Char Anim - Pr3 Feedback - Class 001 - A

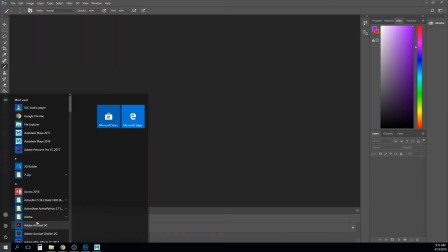(12:24)
Again, I used it not too long ago. Let's go back and look at those other programs to remember it.
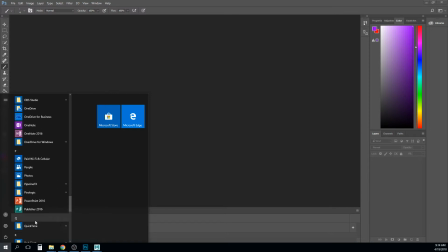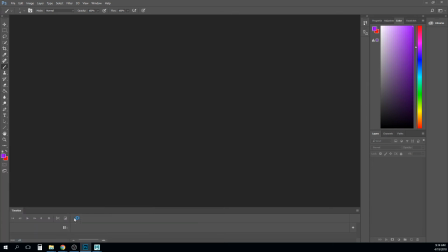(12:48)
There we go. Canovia. There we go.
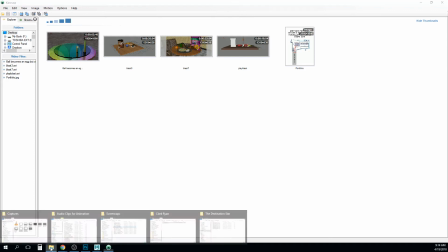(12:56)
So instead of watching all those, let's do this with Ryan's.
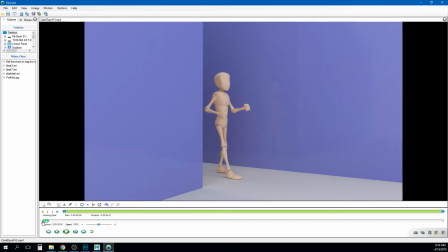(13:05)
So if we can track this, this may be a complete and utter failure, but let's see if we can from about here. Right? I'm going to right click here, track point. So we'll track that point on your foot and start stepping it forward.
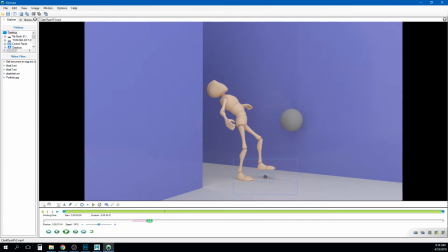(13:24)
It's tracking nothing. Let's apparently I missed delete all the paths. Okay, so let's go back a few steps. Let's maybe track his ankle. There we go.
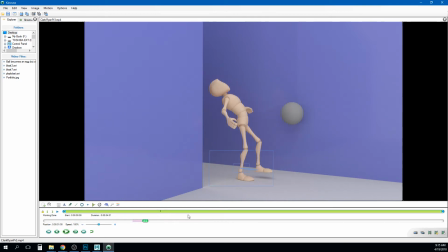(13:45)
This thing's useless. Delete all the paths. I'll try it one more time before I get frustrated and give up forever. Track path.
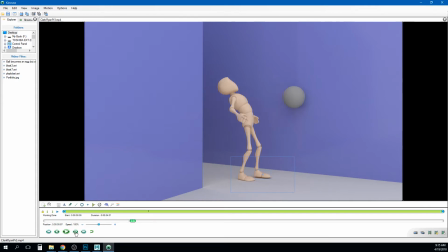What is this thing even tracking if it's not his foot? There we go. So we're seeing a little bit now of this, like, see how that's moving in a straight line?
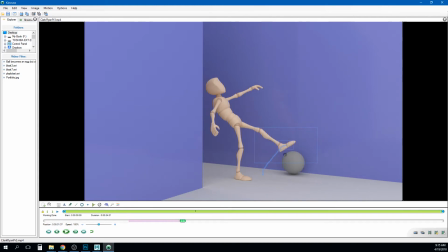(14:22)
I'm losing my track a little bit there, but so it's moving in a straight line,
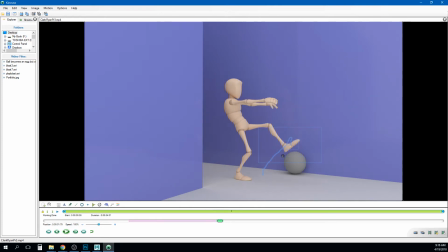(14:42)
and then kind of comes back mostly in a straight line too, right?
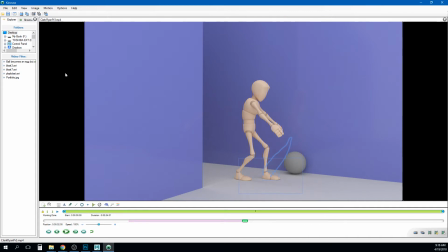(15:01)
So you just kind of get these two straight lines going up and down. And I think what you really would want to do is turn those instead
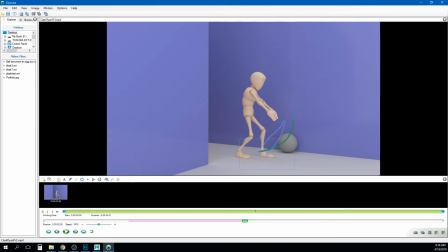(15:10)
into like an interesting looking like arc, right? And I think if you can get that happening a little bit more, I think that will really help.
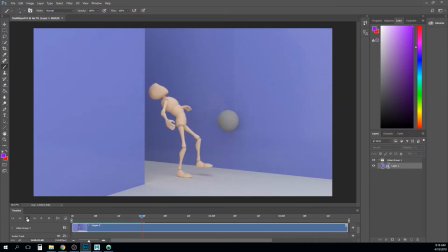(15:23)
So in terms of the rest of it, yeah, here's something I wanted to kind of talk about. So this is my teaching moment.
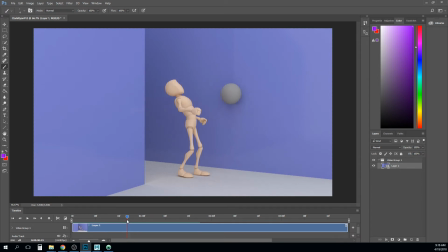(15:36)
A couple of little things. That ball feels like it slows down a little bit before it hits the wall, and then like the fall there on the ball is like, I know it's not a bouncing ball project, but that needs to feel really solid and believable,
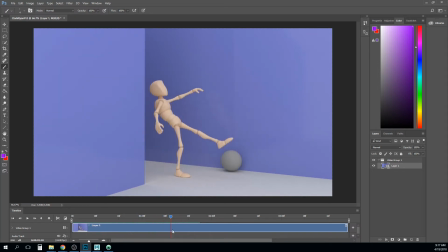(15:51)
or it kind of takes people out. So put a little bit more time into the ball. It also kind of rolls back toward the wall there. So yeah, just a little bit more. It also slows down right before it gets to the ground. So just breaking those tangents. I know it's sort of a placeholder right now, but
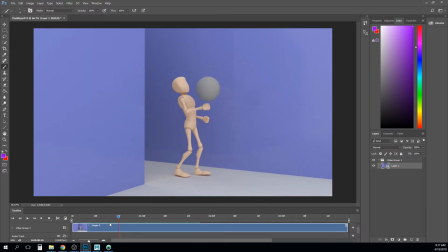(16:07)
so in general, if you want something to look very snappy, right, you want that change that happens to be big, right? So let's say I'm just going to kind of doodle a little bit here.
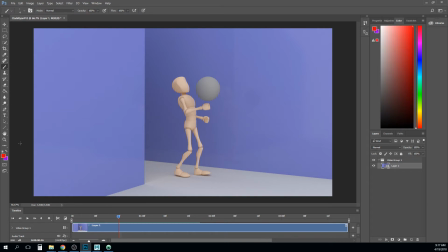(16:23)
Let's say I am going to draw a ball, right, shooting across the screen, right? Well, we already kind of know that, if my next frame is here, it's going to feel like it's easing out, and that's not very strong, right?
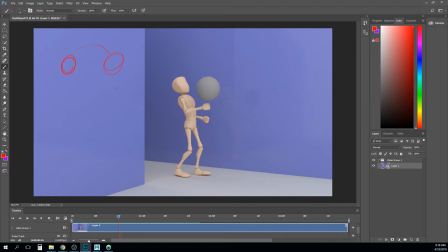(16:42)
So we want to make that spacing really big, right? And so I think you already kind of have that happening in the character's head, right? He goes from here to kind of normal to kind of a big jump back there, right?
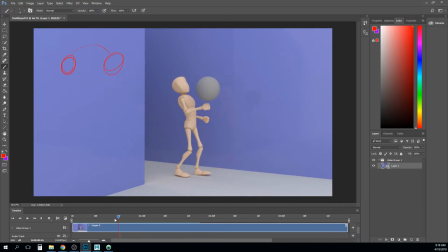(16:56)
But sometimes the problem with that is that that distance traveled feels very sudden, and sometimes still doesn't have enough energy to it, right? So let's say this is frame.
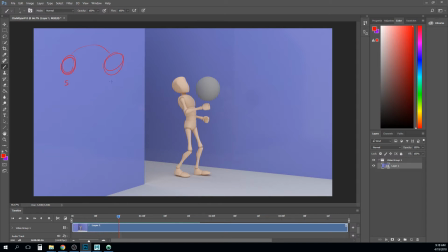(17:19)
Currently, this is frame 5, right? And this is frame 6. I'm just making this up. What you can do is mess up frame 5. So instead, make this what frame 4 looks like, right?
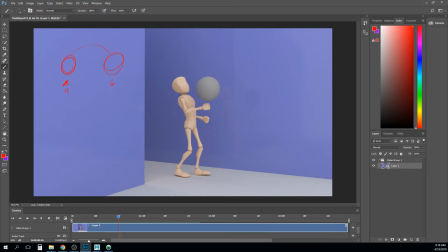(17:33)
And then on frame 5, if you do the opposite of this forward movement, and just for like one frame on frame 5, we scoot this ball backwards, right, before we launch it forward, then suddenly,
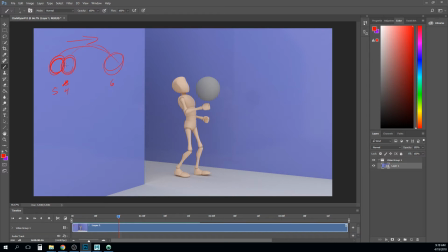(17:50)
not only is that spacing bigger, right, we also, just for an instant, read that backwards motion as sort of, counter to the forward motion, and it makes that feel really poppy, right? Really like surprising, right?
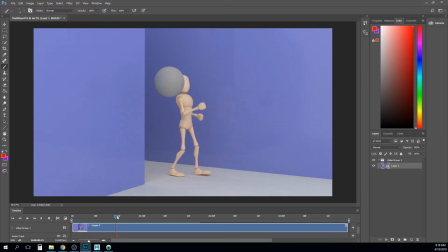(18:07)
All of that to say, I think that right through here, what I would do is you just have the character starting to ease his head back, and then he makes sort of this bigger move. I think right in this frame here, I would do the opposite.
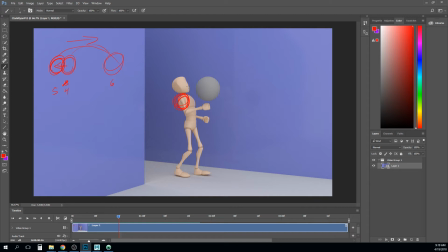(18:20)
I would take the shoulders back just a touch more, but I would take the head forward, right? Sort of roll it forward a little bit. And that way on this next frame,
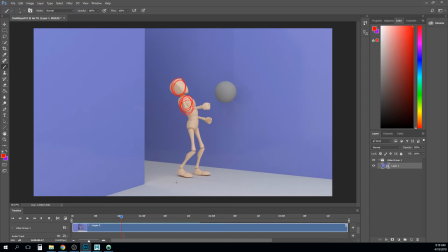(18:39)
when you pop back to here, you get this big change feeling, right? So we get this like forward pop. You can even maybe push that just a little bit further back, right? And that's going to feel like a little bit, almost like an anticipation.
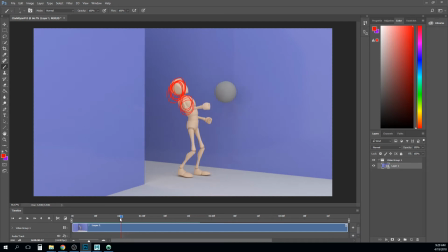(18:58)
It's almost like his breakdown is dragging so much that his head goes forward before it goes back. So I think that adding that just a little bit will help. Cleaning up those arcs. Again, I think I would do an arc track on everything.
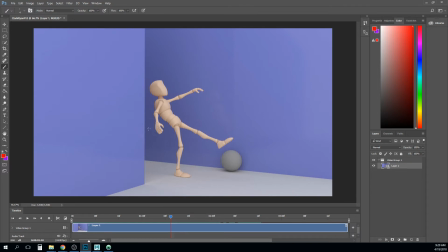(19:15)
So even on like this hand right here, if you sort of watch its arc, it's just doing sort of like that. Whereas I think you could have it do a little bit more like this sort of stuff, and just get a little bit more of a slightly more elegant arc on there.
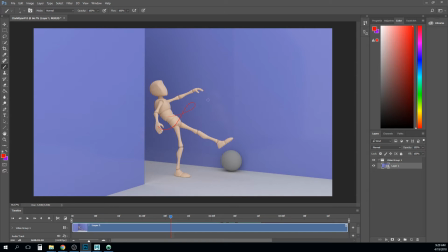(19:32)
Again, you're kind of wanting to look like he's flailing a bit, and so a little bit more motion on that would help. And then I think his hands are just a little too perfect. We're kind of getting that two-finger thing, like you'll see he just has these two fingers, sort of turning his hand,
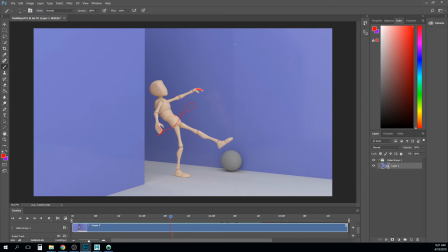(19:48)
and so like this, you kind of have all of these together. So instead of the hand just sort of being this perfect shape with the thumb, like just kind of mess that up a little bit, like curl it in, just something like that.
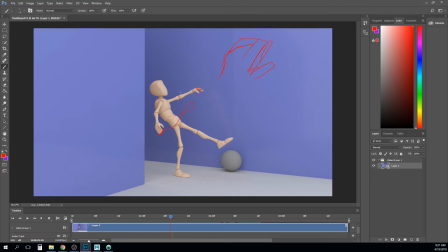(20:05)
Just feels a little bit more interesting, right? Just so play around with the hands a little bit, making them a little more interesting. I think you got a couple of neat things in some spots here, but like I like how they go out there.
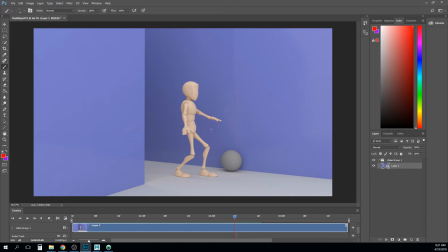(20:18)
Again, that one's kind of out of profile, so maybe turn the palm out a little bit toward us. Maybe pop this arm out into the silhouette a little bit more here. But I think it's looking like you got some good stuff happening there.